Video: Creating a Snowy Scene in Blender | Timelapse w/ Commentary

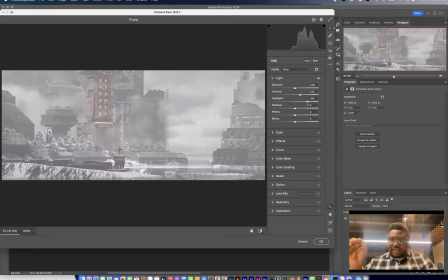18:18 I had already rendered, I think, a 4K or 8K render,
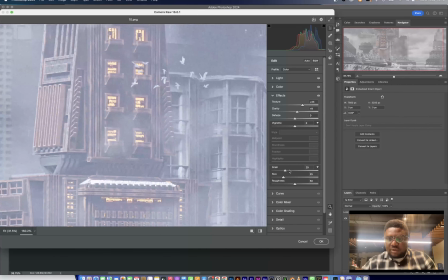18:22 and I brought it into Photoshop just to add some post-processing to it, and maybe a little bit of color, which is something I didn't do in Blender,
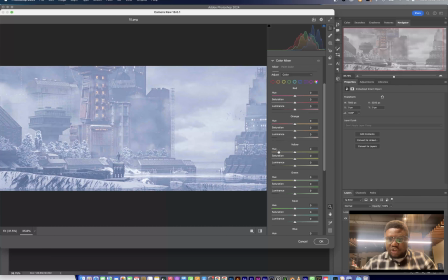18:30 and I knew I was going to do it in Photoshop. So you see me pumping up clarity and texture, and also bringing the temperature down a bit,
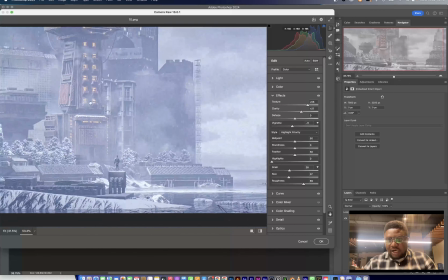18:39 just so it makes the environment look cooler and colder. And then I added a little bit of vignettes.
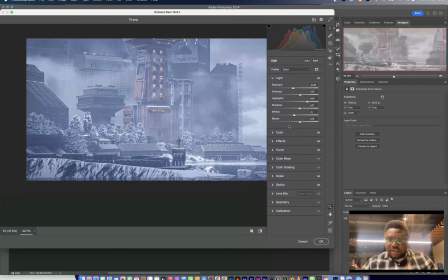18:47 Then I also went on to use contrast and white balance to make sure the image pops.
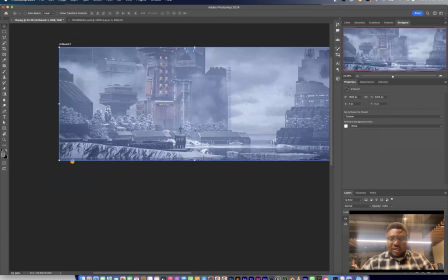18:54 And this is the before and after of the image. And so I think right here I'm just trying to create a thumbnail that I can use for YouTube.
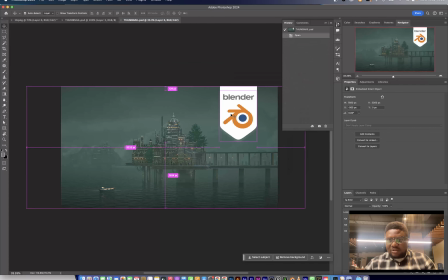19:03 So that's about it, guys. So long, and until I see you in the next one.
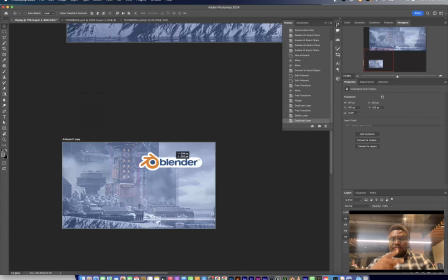19:08 Peace.